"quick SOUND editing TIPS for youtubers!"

Here's a tip that I think some people might disagree with me on.
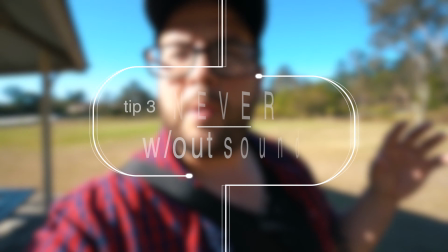I don't think there should ever be a time in your video where it's completely quiet, where there's no sound at all. The only way I could ever picture you going completely quiet is if you, hold on, what's that?
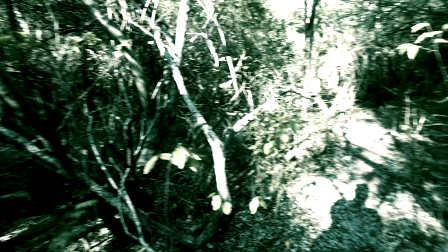As if you're trying to scare somebody. That's when you cut out the audio right before you make the big scare.
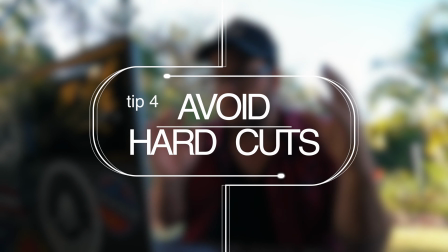But yeah. So when you're editing music, try to stretch out certain spots underneath so it's like not just a hard cut.
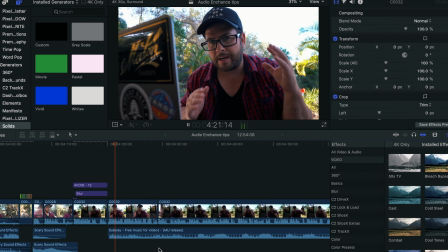Hard cuts are good if you're trying to get like a comedic response. So it's like I'm about to say something really funny, the music just cuts right there and I say it, ha ha ha, back to the show. What I see people do a lot is they cut the music all the time, and when you're trying to move into another part of your story,
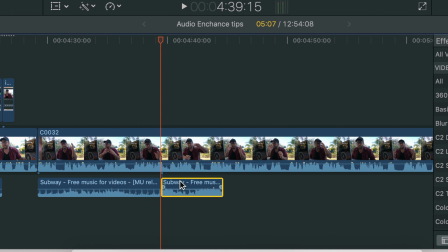try stretching out the audio, like stretching it out time-wise. There's a tool in Final Cut Pro that I use, and then I'll make it go from 100% to zero,
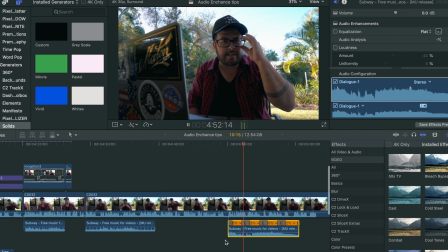and you just feel it slowing down naturally, and then I'll also put a fade on it as well. So staying into the editing portion of this tip, no matter what, when you make a video, use the range tool,
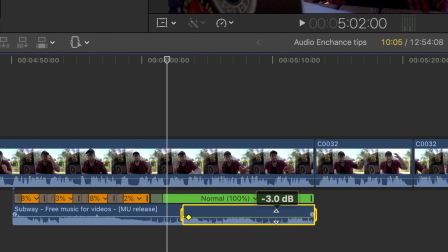and whenever you're talking, just bring whatever background music you have down, just at least 5 decibels or something, because it will make a big difference. If you're struggling with ways to end the song right, you can always use like a whoosh or something. So like I'll have the music playing and then I just throw this whoosh right there and it feels like it's a natural way. It didn't hard cut out. That's another little tip. Gotta go back in the office for the final tip.
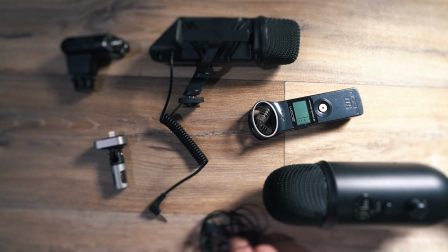Now before I get to the final tip, I wanna say if you're interested in some of the mics that I'm using, I'm gonna put some links below, some affiliate links, which means you can click on them and I will make like maybe a penny or half of a penny, and it doesn't cost you any different. So if you wanna see some of those microphones I'm using, check those out. Also, I'm gonna put some videos of how I use those mics down below as well.
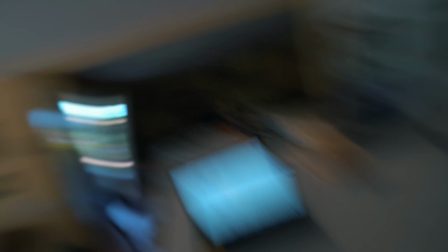So let's get to the final tip before I pass out of dizziness. All right, so the final tip I would like to give you is voiceovers. Now, I started voiceovers like a year and a half ago on videos, and they've actually been quite a highlight because you can tell your story so much easier. There's so many tips I can give you on just that one thing that I think we should wait until the next time to do that tip video. So I'll be getting that to you soon, so stay tuned and make sure you hit that subscribe button and stuff. And yeah.
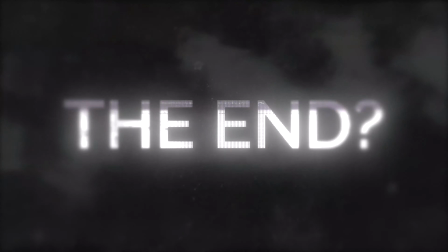All right, it's getting a little bit weird in here because this is where I normally do my live streams for my live stream channel, but there's nobody in here with the chat, so let's go somewhere else.
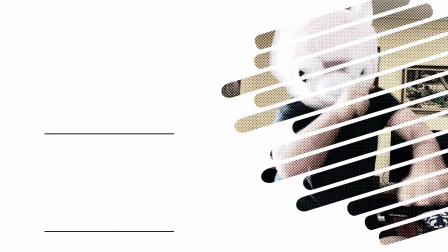I hope that was helpful. If it was, hit the thumbs up button and make sure you hit the subscribe button and check out my live stream channel.
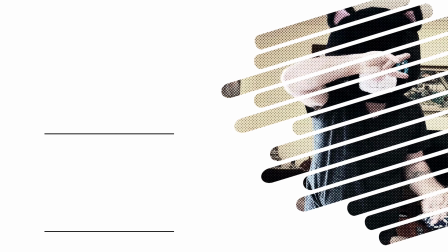We have lots of fun over there. And check out this video. I think you'd like it.